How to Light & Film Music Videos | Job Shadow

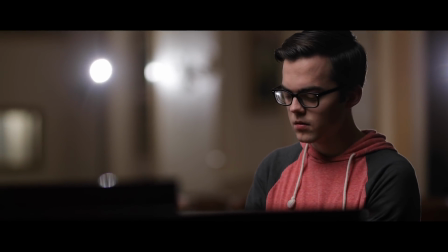[8:16]
So if I want to see that foreground, and that's usually what you have to do, is just back up a little bit. Take numero uno, and go ahead and start music.
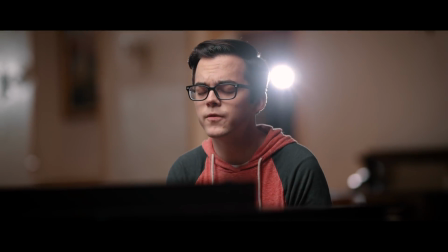[8:24] For all the times that you feel so alone,
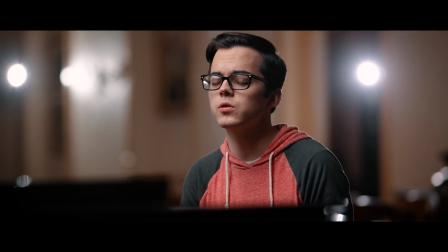[8:30] and when you don't know where to turn or to go.
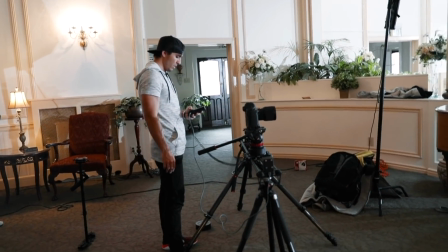[8:35]
We got 2 takes from that angle, so I'm gonna call that good. We're gonna get a tighter shot here.
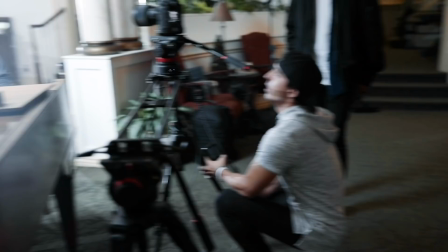[8:40]
Try that. Let's come back a little bit, right there. On these tight shots, you want to be careful not to cut off their chin.
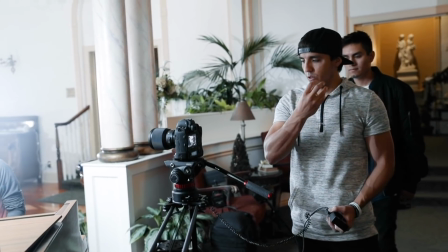[8:47]
The mouth is the subject. That's what you're watching him talk, the mouth and the eyes.
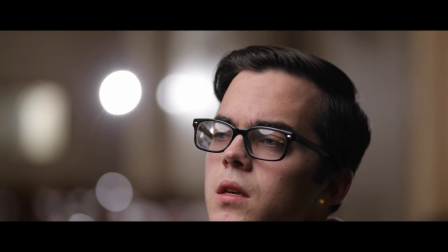[8:52]
So if you cut off the chin, you're starting to cut off the subject. So whenever I do these tight shots, I'd rather cut off his hair and more of his head rather than the chin.
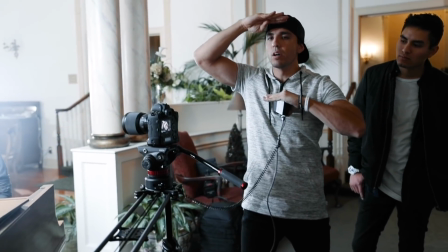[9:01]
So if you're gonna miss framing, I'd miss framing down a little bit rather than too far up, then you start to cut off the, seeing him talk.
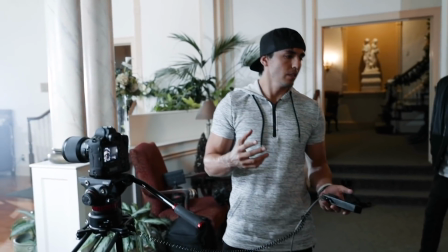[9:08]
The last music video we did here, I did it all on the 16 to 35 millimeter lens. I used to shoot everything just wide.
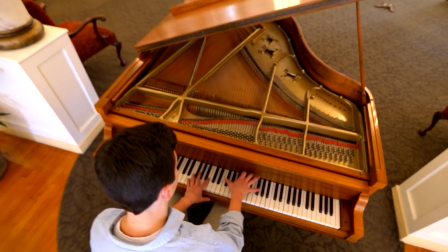[9:14]
As I've gotten gotten better. I've learned different focal lengths that work better for what scenarios. You'll notice that on these close-up shots, we're using an 85 millimeter.
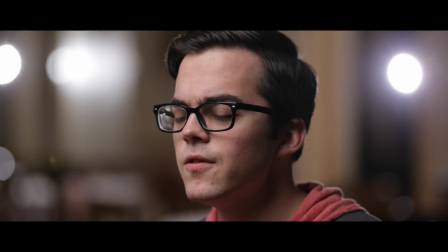[9:23]
With the crop, it comes out to over 100 millimeters, so it's really tight on his face. It gives a really good compressed background to make it, you know, really blurred out.
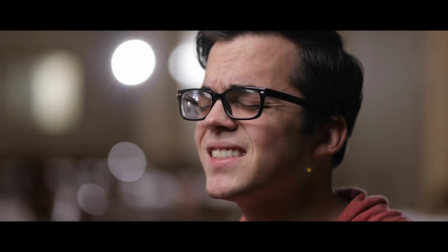[9:31]
Shallow depth of field there. So anytime I'm doing close-ups, I like to be in this range of 70 to 100 millimeter.
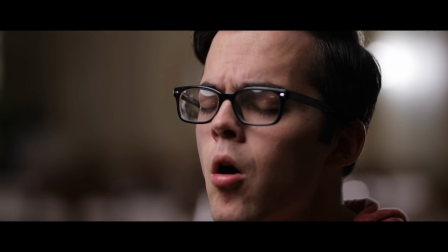[9:36]
You guys have heard me say that a lot, but that's something I didn't know the first couple of years I was filming, and so I would just do everything with the 16-35.
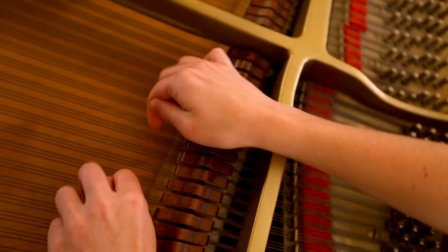[9:44]
I'd get really close and really far away, and it was just a lot less controlled and a lot less purposeful with why I was doing certain things.
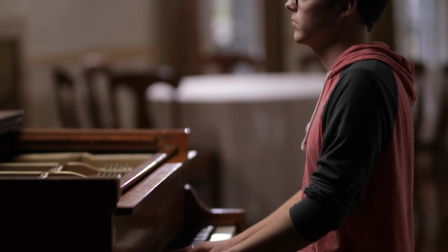[9:51]
With this medium shot, I want to have both the hands, the piano, and his face in the shot, but I want him up against the windows to be able to see that depth.
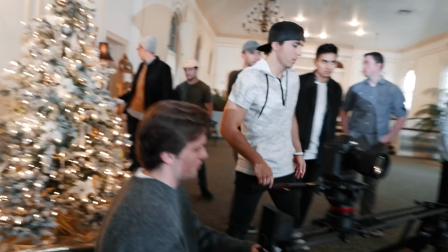[9:59]
So I'm gonna lower the whole thing, and then we're gonna back the whole thing up. All right, so here's where I'm gonna cheat a little bit.
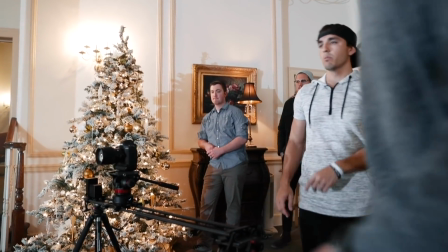[10:05]
Let's actually come this way a little more so I can get more depth. See more of those windows.
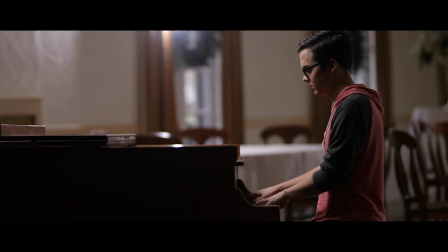[10:09]
Keeping in mind our crop that we're gonna do. If we're gonna crop it, we might lose some of that, so we wanna back up even a little more.
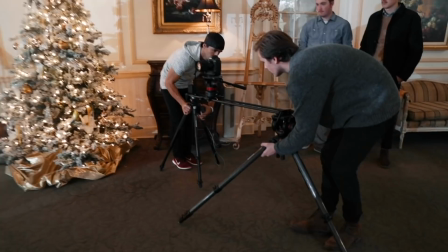[10:17]
Or I could pop on a different lens if we're running out of room here, but I kinda like this compressed 85 look.
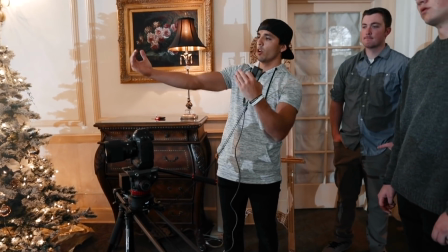[10:23]
Yeah, so this is where I'm gonna cheat it a little bit and move the whole piano this way a little more so we can see more of his hands playing.
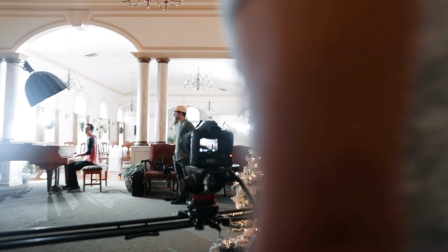[10:29]
Here's what it looks like now. Yeah, we're gonna move the light. Now he's a little bit too shaded because let's move this over a little bit this way.
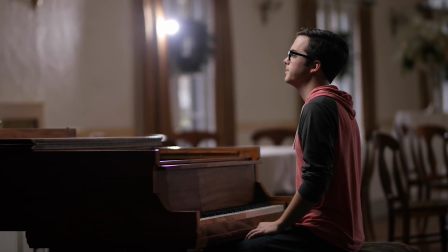[10:36]
There's like 10 moving parts to get your frame right. Oh, I like.
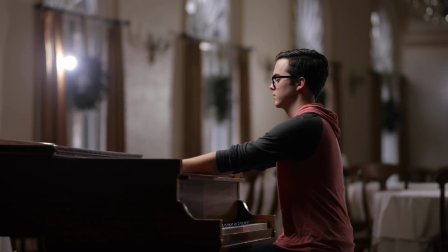[10:41]
What do you think? Should we try out another light back there? Yeah, so just put that light, go a little higher.
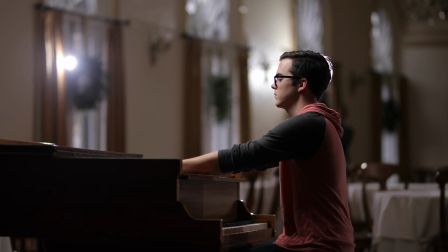[10:47]
Try and scoot that behind the curtain like mine so that it's not lighting up the wall.
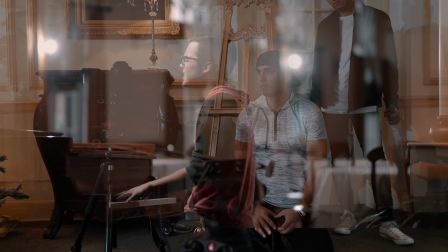[10:52]
And action.
That you are never on your own.
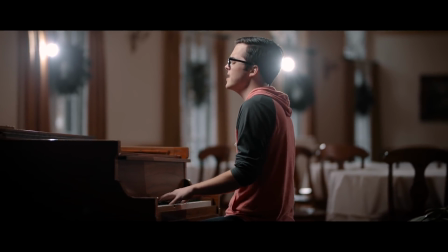[10:58] If you could see the way he sees your soul.
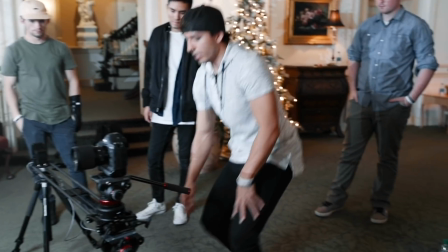[11:03]
So we are probably going to shoot the intro right here, a close-up of his hands.
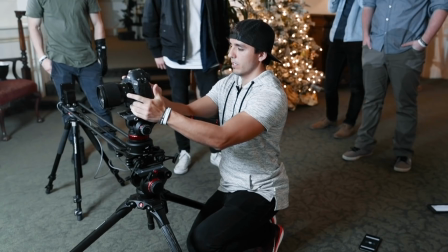[11:08]
So put your hands in there, Tan. Where's your starting spot right there? And I want to do like a little reveal off of this piano here.
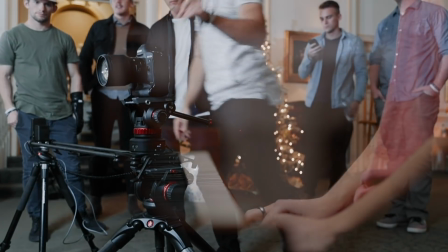[11:15]
So let's scoot the whole thing that way a little bit.
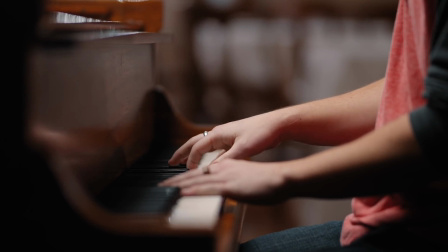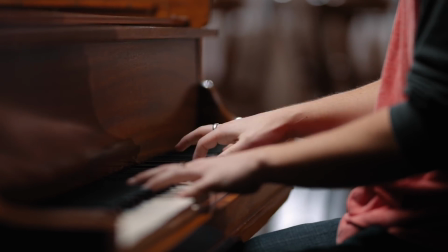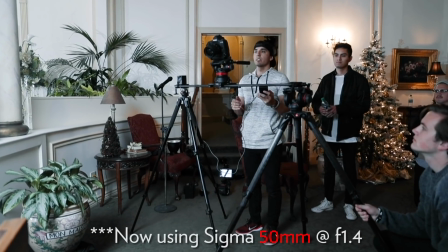[11:27]
All right, Jake, let's see how that looks. I like the scene inside the piano there, it looks nice.
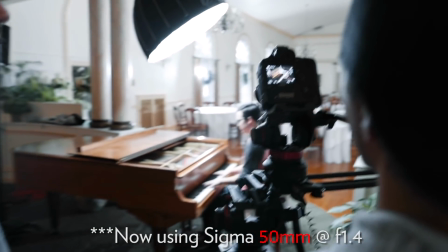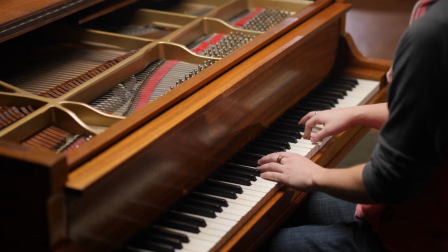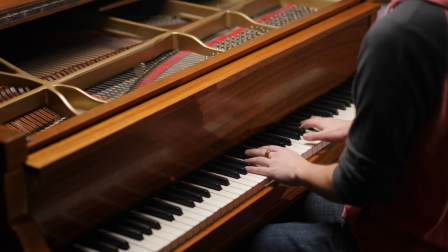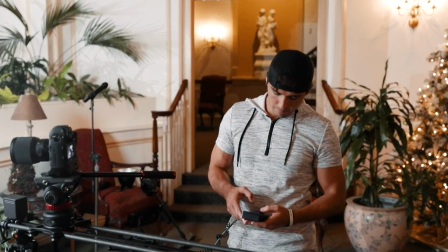[11:48]
So I'm getting just a lot of options.
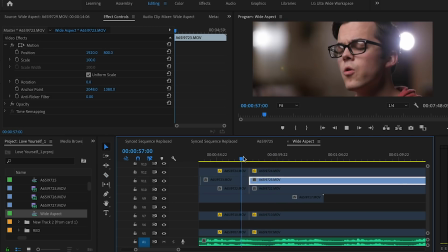[11:52]
I end up, when I go in the editing room, figuring out that one of these takes I like a lot better than the rest, and so I try and use as much of that one as I can.
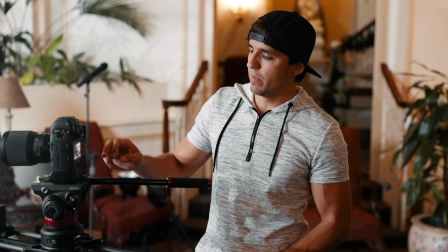[12:00]
And some of these takes I use hardly anything, maybe just 1 or 2 shots just to mix it up.
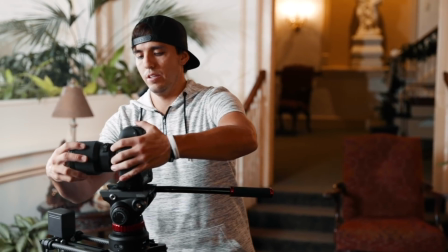[12:04]
So we're gonna do one more shot on the hands, and then one shot inside here as like a cutaway,
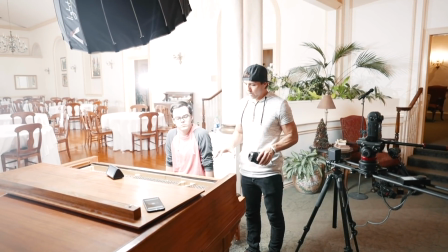[12:11]
so that in case we have a part where there's no good piano or no good singing takes,
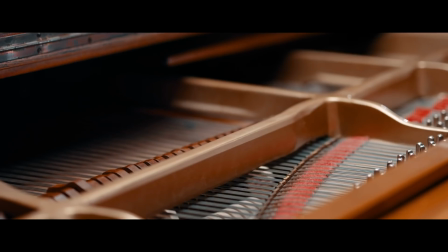[12:17]
then we can just cut to something in here. So we always have a safety shot in case that happens, because it usually does.
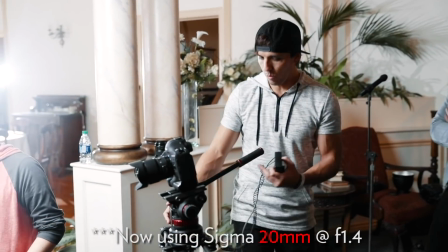[12:23]
All right, so last shot, we're gonna do a wide. Go ahead and scoot this back, Jake.